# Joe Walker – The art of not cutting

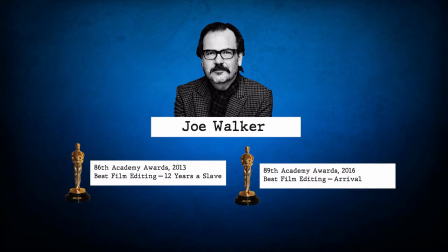Joe Walker is the twice Oscar-nominated British film editor best known for his work on the films of Steve McQueen and Denis Villeneuve.
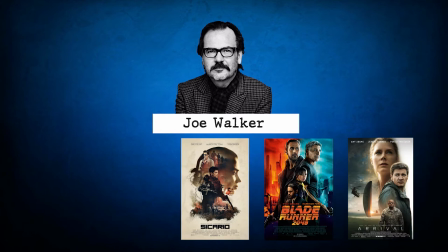He worked as an editor on Hunger, 12 Years a Slave, Shame, Sicario, Blade Runner 2049 or Arrival.
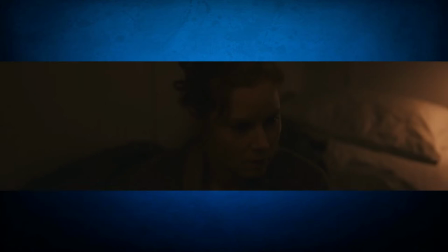His films with McQueen and Villeneuve showcase experiments with flashback structures and cross-cutting.
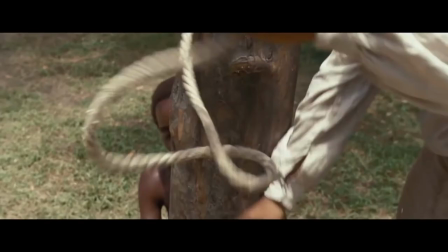This video essay will focus on his personal approach to editing and how the mentioned collaborations have brought him to the forefront of his craft.
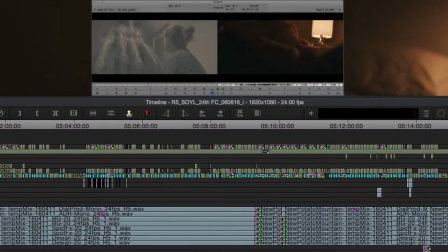The editing of Arrival is against many of the trends of the 21st century sci-fi cinema. In the Arrival the scenes of explosions and cosmic skirmishes are replaced by long shots of clouds flowing down from the mountains onto the valley.
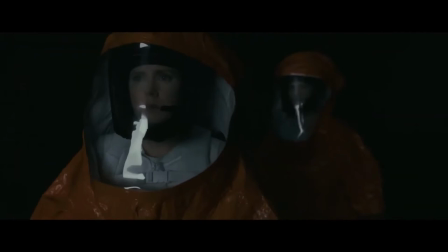In the article Intensified Continuity Visual Style in the Contemporary American Film,
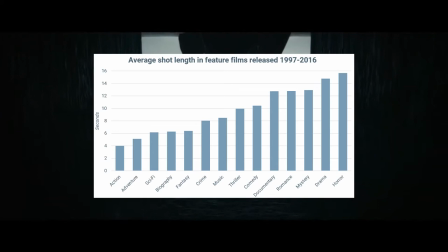David Wardwell remarks the noticeable triumph of the intensified continuity.
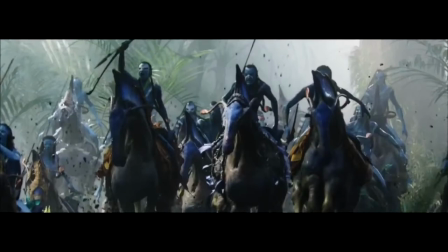A traditional continuity amped up raised to a higher pitch of emphasis.
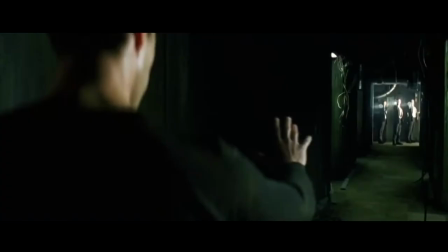This results in more rapid editing. Based on data from the crowdsourced Cinemetrix database,
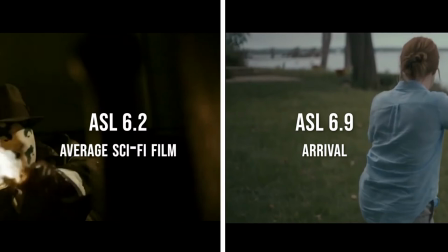it's noticeable that sci-fi films have an average shot length of 6.2
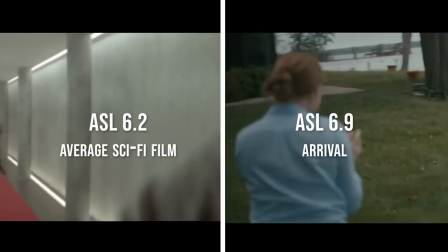seconds while Arrivo's average shot length equals 6.9 seconds.
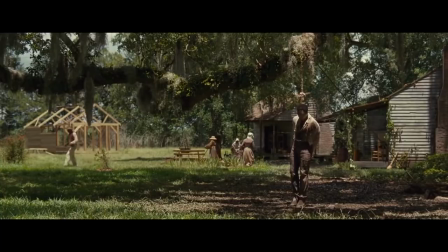In his editing practice,
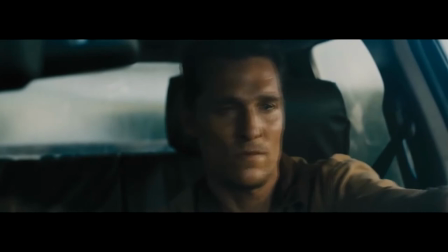Joe Walker noticed that not cutting the wide shot could be more powerful than trying to accentuate a moment with the close-ups.
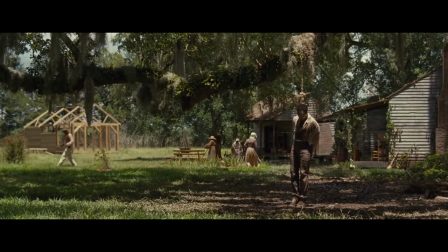This could be noticed in 12 Years a Slave with a dramatic scene where Solomon was almost hanged and is struggling to tiptoe with a rope on his neck. By not cutting a sequence, particularly a scene of extreme violence,
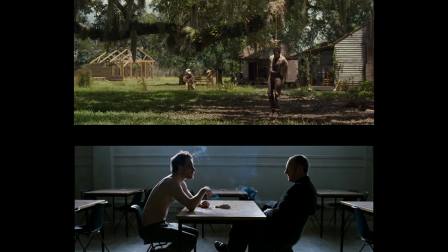the audience is not subconsciously reminded they're watching a film which hides emotional impact dramatically. Another example of this editing choice could be seen in Hunger. 16 minutes and 30 seconds of extended take, capturing the conversation, gives it an intimate nature.
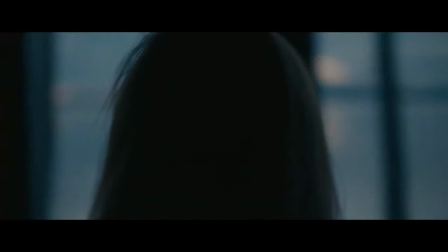Jawwalkers allows shots to sink in, not losing the art, emotion and impact.
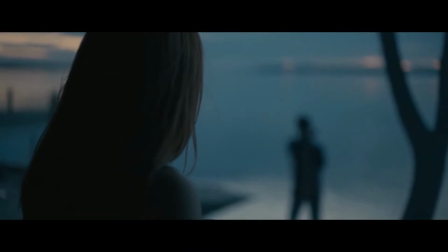It's carefully managed balance between giving enough space to invest in the characters and maintaining the story tension.
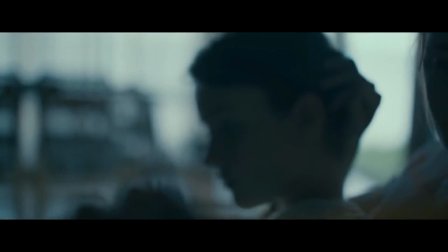The Arrivals opening montage of a little girl growing up and then becoming sick and dying as a
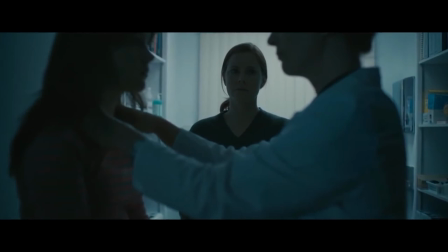teenager is an example of using the pacing of the edits to help support the narrative and heighten emotion.
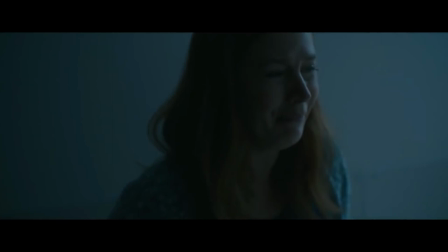It quickens at the end, just like Hannah's disease.
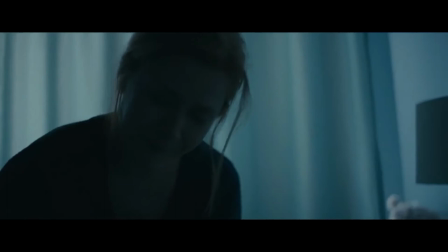Because of our understanding of the language of the film, our instant assumption is that opening montage is a backstory.
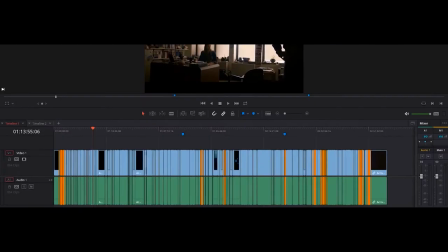Later on, the audience is challenged to question that theory. If we analyze the placements of the shots from the past sudden timeline,
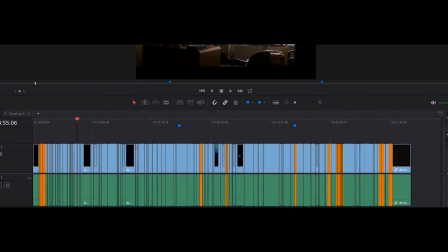we can notice the way Joe Walker has shifted the perspective of the spectators and changed their perception of time.
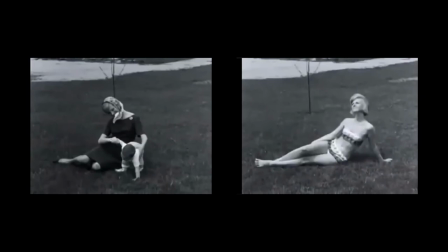He accomplished this result with the use of the Kuleshov effect,
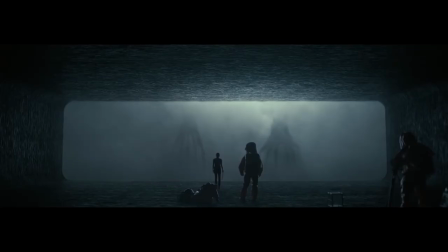a mental phenomenon where the audience gets more meaning from the interaction of two sequential shots than from one isolated shot.
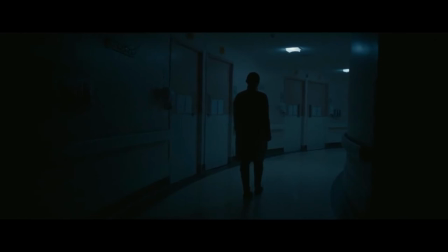Just like many editors before, Joe Walker pushed one scene to the next, adding meaning to the previous image with the next one.
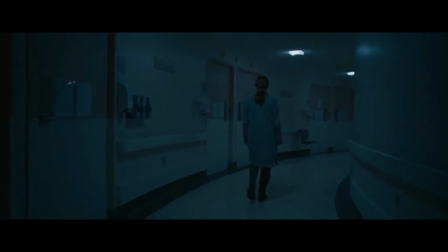However, where his approach departs from most films is that it intentionally
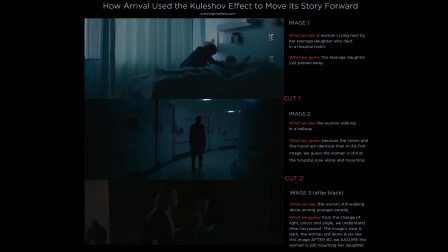creates a false assumption by cutting from the second image to the third one, making the absolute most of this effect. Based on this one information, the audience will create the understanding of the main character and it will take them the rest of the
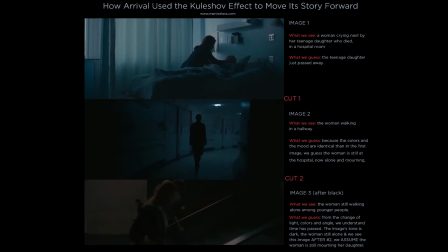story to realize what it meant and that their conclusion will turn out to be false. And all it took for Joe Walker to plant this idea were two cuts.
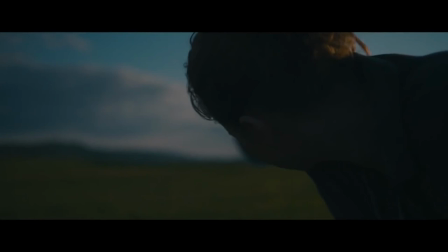In the article written by himself, Walker admits that one scene in Arrival was particularly challenging.
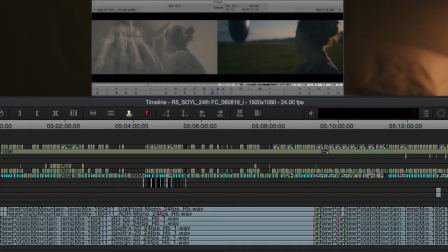It was the beginning of a long piece of the story which he tried to discard, but it had an essential piece of information.
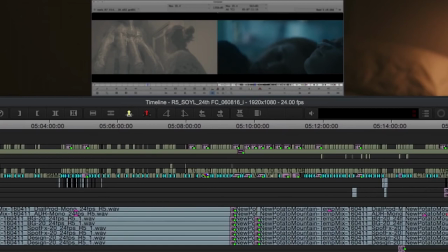As an experiment, Walker very crudely strung together only the new pieces, however the outcome was jarring.
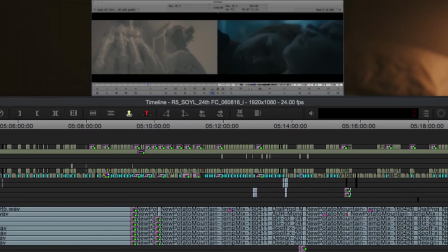Luckily, that day he'd seen the first test shot from Hybris Wi-Fi X team.
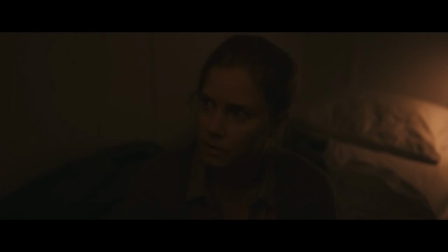This inspires him to hold on Louis' look of camera and instead of going to a matching reverse revealing Weber,
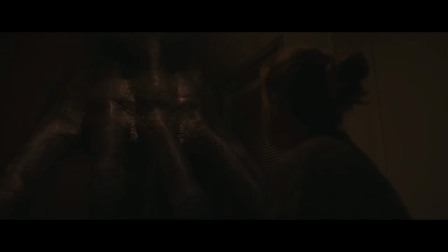he could do the alley encroaching in the corner.
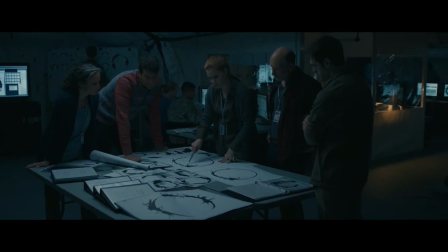By retelling this part in the edit, he gave the story new quality, signaling early that all is not as it seems.
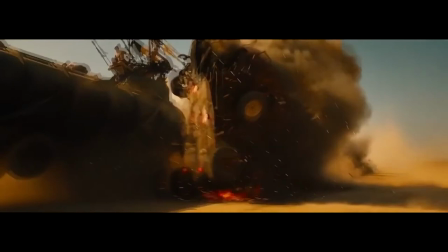Over the years, the audience have gotten used to the films, which are very fast cut to help accentuate the pace of the film and actions of the characters.
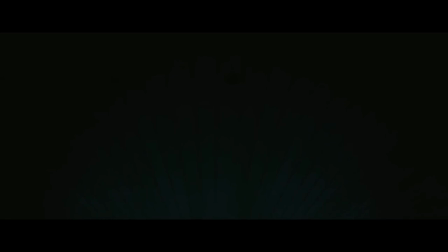That's why Joe Walker's editing style is so refreshing, his use of long shots and cutting sparingly maintain viewers attention.
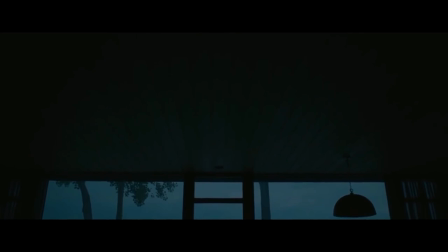Due of his knowledge of the past of the editing, he gives this craft new quality for the future. It's a combination of being technically skilled and having an eye of what audiences want, a good story.